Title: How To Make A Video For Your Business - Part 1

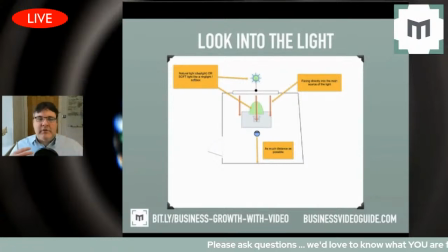(12:25)
You could be talking about your why, you know, why you do what you do, how you do it, all of that kind of thing. Sort of an intro style video into your business. This is exactly the kind of setup that would work very well for that.
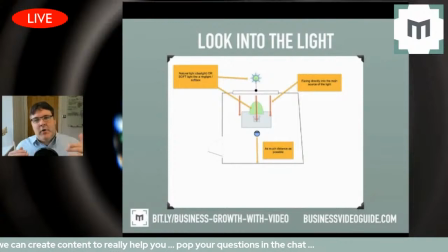(12:39)
So you need separation between you and the background. The whole point is that the focus should be on you. That's where the story is. Therefore, you should be the brightest thing in frame, firstly. So if you've got a bright background, which speaks to the point a couple of minutes ago, where you had a bright window.
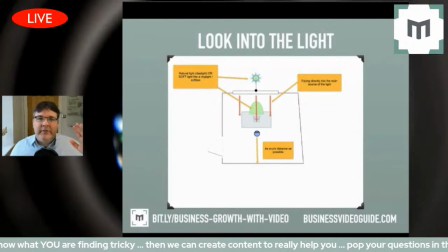(12:58)
Imagine if I had a light at the back here that was really bright. The first thing your eye will go to is whatever is brightest in frame. So always make sure you are illuminated more in comparison to the other bits of the frame.
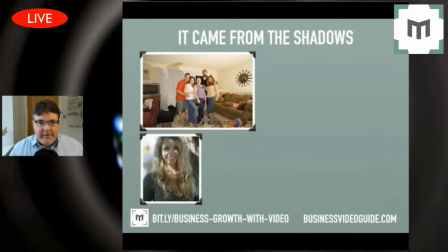(13:14)
There we are. Now we're on to talking about shadows. Okay, so you can see some examples of hideous shadows there. You need to be aware of where, and this is obviously goes for both when you're working with natural light,
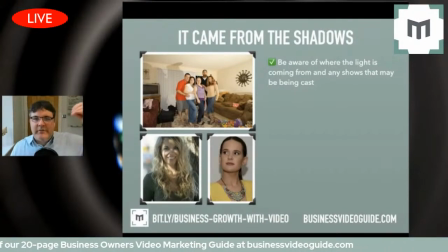(13:31)
but also when you're introducing artificial light, because every light source that you introduce will introduce, obviously, physics, another range of shadows. So you need to be aware of that fact rather than just smashing in millions of different lights and hoping for the best.
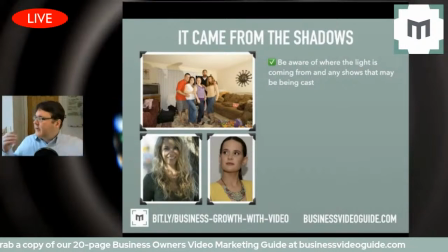(13:47)
You'll then be chasing your tail, trying to eliminate all the shadows that you've introduced by introducing all these different points of light. So you just need to be aware of where the shadows are falling and therefore position your lights accordingly.
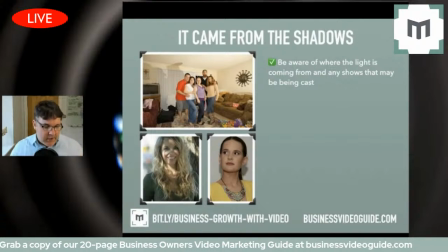(14:04)
Because hard shadows are really distracting. And again, it comes back to that point of you're wanting to give the viewer some really obvious cues as to who their attention should be focused on. Ideally, the person who's talking about what they're talking about.
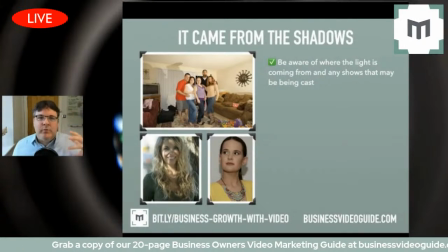(14:19)
Anything extraneous, whether it be a weird shadow across the face, whether it be noises off because your microphone's not working properly,
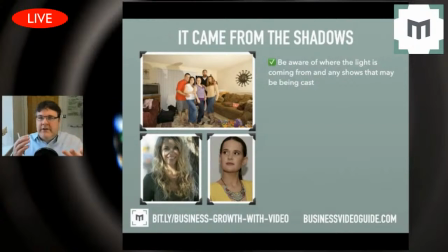(14:27)
or you're using a rubbish mic, from the phone, and actually you can hear someone talking or clattering around in the background. Whatever it is, that will all distract from the main event, which is you, or should be you,
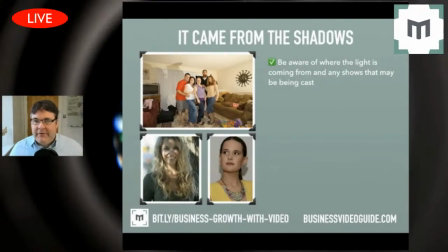(14:41)
communicating the value that you are wanting the audience to benefit from. The other thing as well is ceiling downlighters. They're an absolute nightmare. So if you're in a room where there's a window, but you forget to turn off the downlighters,
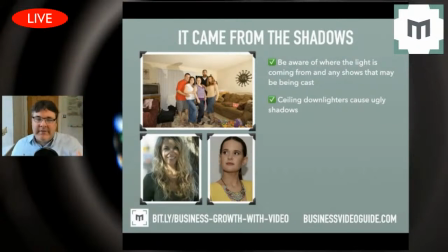(14:57)
they're very, very directional lights, as you know, and they will, if they hit your face, they'll create hot spots and also very hard shadows going down the face. They look very, very ugly. And obviously you'll have a very sort of pronounced area of light, and then next to it will be relatively dark.
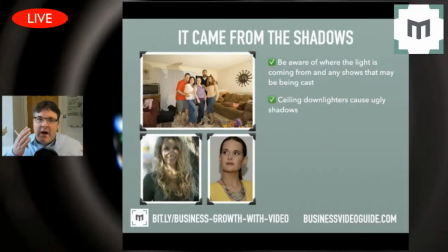(15:16)
So in terms of exposure as well on the camera won't really know, you know, oh, do I expose for the light bit or the dark bit? It doesn't really know what it's doing. So my advice, turn all the downlighters off. You certainly won't regret that decision. Make sure, like I was saying, you're the brightest thing in the frame.
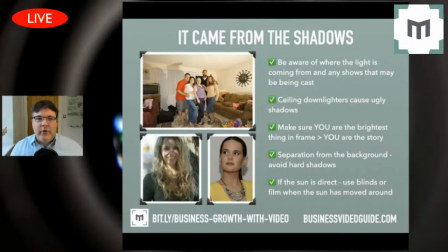(15:34)
And also, like we said before, separation to avoid hard shadows, like you can see in the bottom right there. That's obviously from a flash gun, but you get the idea. The nearer you are to a wall, the more likely you are to be getting a hard shadow.
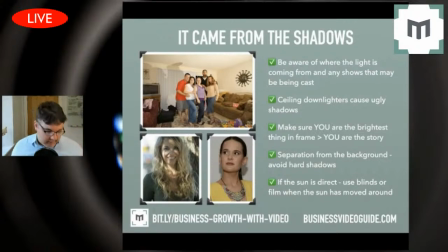(15:50)
So step away from the background and keep that separation going, and your pictures will look the better for it.
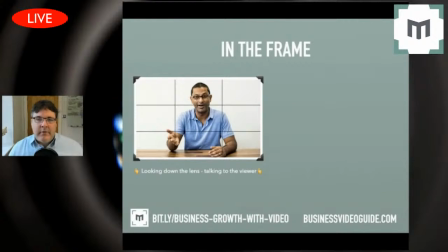(15:57)
In the frame, let's talk some framing now. Look, so you've got a couple of ways you can skin this particular cat. As again, we're talking about an intro type video where it's you talking, or whoever it is talking in frame. Now, for example, at the moment, I am talking to you directly down the lens.
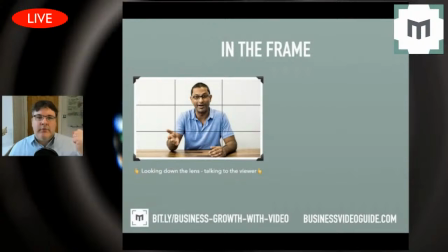(16:16)
That is a really, really good way of creating rapport with the audience. I'm having a conversation with you, right?
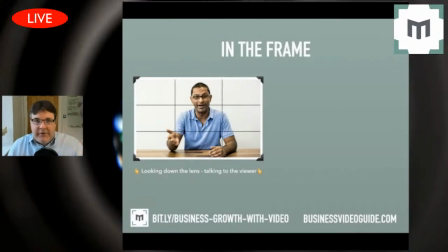(16:22)
So, you know, that's what it's a very hopefully relatable way, and hopefully, you know, it's a great way of communicating the information in a sort of relatively casual way, but you feel engaged. You feel like I'm talking to you directly.
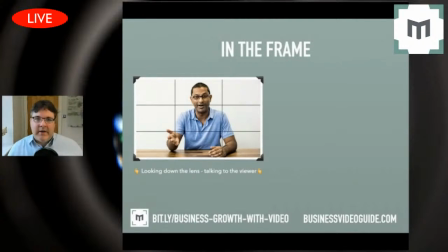(16:41)
The other way of skinning this cat in terms of eyeline is, I mean, you'll see this a lot in TV actually, is when it's more of a formal sort of interview setup, in the sense of the person's looking off camera to a producer who's actually interviewing them.
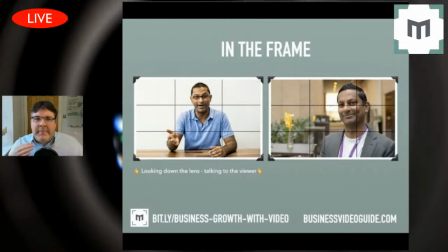(16:59)
Now, you know, it doesn't matter which you prefer. I mean, I think personally speaking, if I was to do an intro video, I think I would err on the talking directly down the camera.
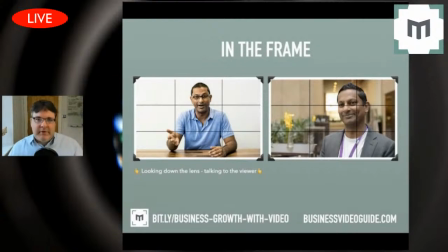(17:15)
Now, that does take practice, because it's not a natural thing to want to do, because let's be frank, at the moment, I'm talking to a weird little circle. What I am doing in my head, don't judge me for this, is I'm visualizing a person behind like I'm having a conversation,
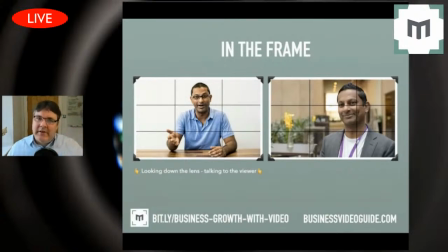(17:32)
and that for me makes it much easier even to sort of relate to it, rather than it looking like a scary camera lens. It's something you need to practice, basically.
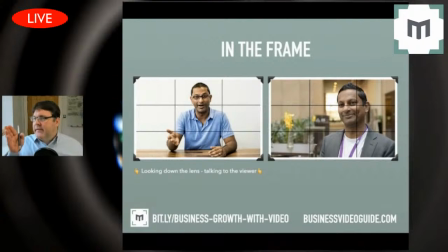(17:44)
I mean, I could do that, but it looks slightly more distant, and it's, you know, like I say, I think when we're talking about videos that are introducing you or raising awareness or trying to elicit trust and trying to build relationships with the audience,
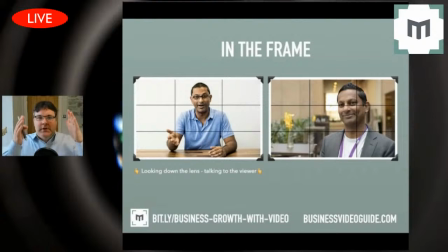(18:02)
my sense would be, as a producer with my producer hat on, that I would rather you talk straight down the lens, I think. I mean, at the end of the day, it's completely, of course, it's up to you. It's an aesthetic decision.
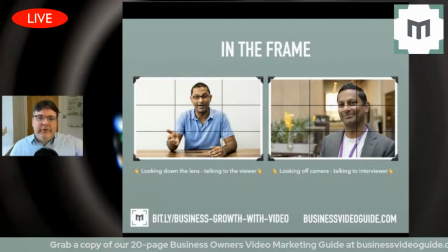(18:15)
But anyway, so those are the two choices. Notice there, you've got grid lines. So the framing, those are the rules of, it's called the rule of thirds. You should always aim in both of those cases. You've got the eyes at the top third of the frame. Obviously the one on the left slightly wider, but that's still a very pleasing frame.
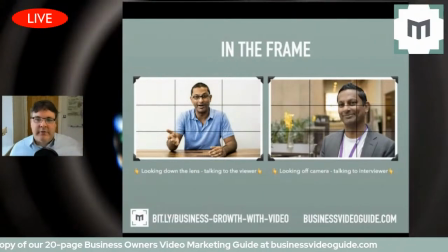(18:34)
Notice as well, the separation's good. There's no shadows on the background there. Also, it's uncluttered. It's a very simple shot, and the story is all about your man there, you know, explaining what he's explaining. And now if you look on the right-hand side, again, a really very nicely composed shot.
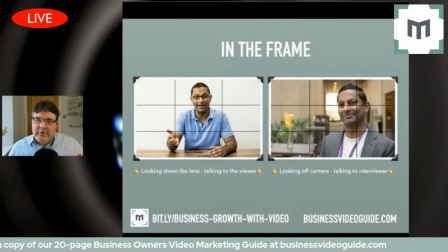(18:51)
You've got things in the background, but they're not distracting because they're actually out of focus. That's to do with a thing called depth of field. It's slightly techie. It's a blurry background. That is a thing that,
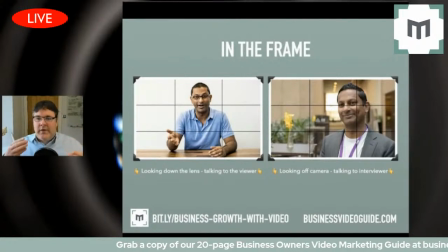(19:04)
you know, it depends on the lenses that you're using as to whether or not and how to create that effect. That's another video for another day. The point is, though, that you've got stuff in the background, but placed in such a way that it doesn't distract.
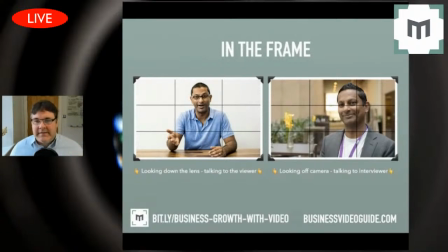(19:20)
In fact, I think personally, it adds to the flavor. It gives it a location. You get a sense of almost before he's spoken, you kind of know where they are.
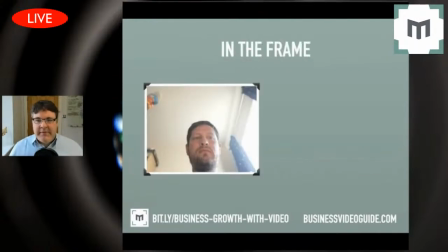(19:30)
It gives you a really good sense of place. So in the frame, what we want to avoid is things like this. Eyeline is really, really important. Now you are situated slightly above my eyeline. that is a really complimentary angle.
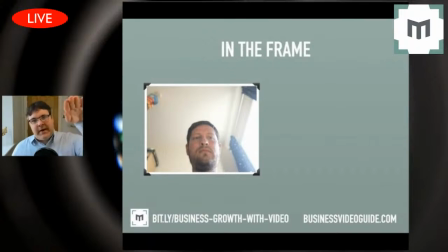(19:46)
And I would suggest you always, look to mount the camera slightly above the level of your eyes.
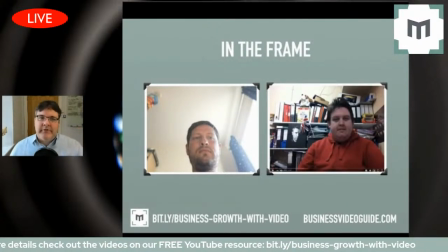(19:56)
Always think about your background. What's in the background? Like we are talking just a second ago about that lovely chap there with the flowers and stuff. This is the complete opposite. And it just is so distracting. You don't know what's going on. You'll be trying to read what's in the background.
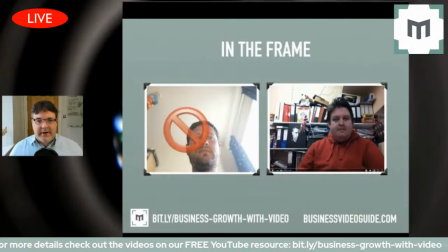(20:13)
It's not good. You're not going to be present. You are going to be super distracted. So we say no to up the nose nostril shots,
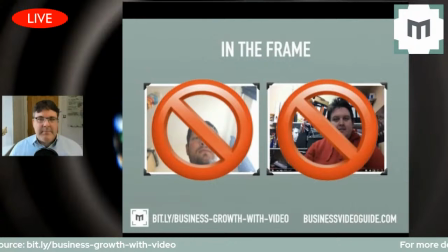(20:20)
and we say no to cluttered backgrounds where there may be rude books that people have put on the bookshelf behind you.
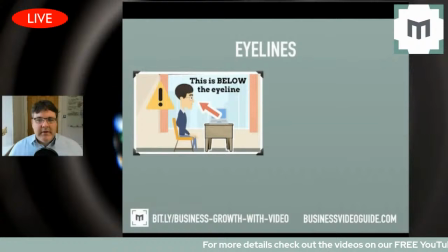(20:28)
It's all that sort of thing. Talking about eyelines.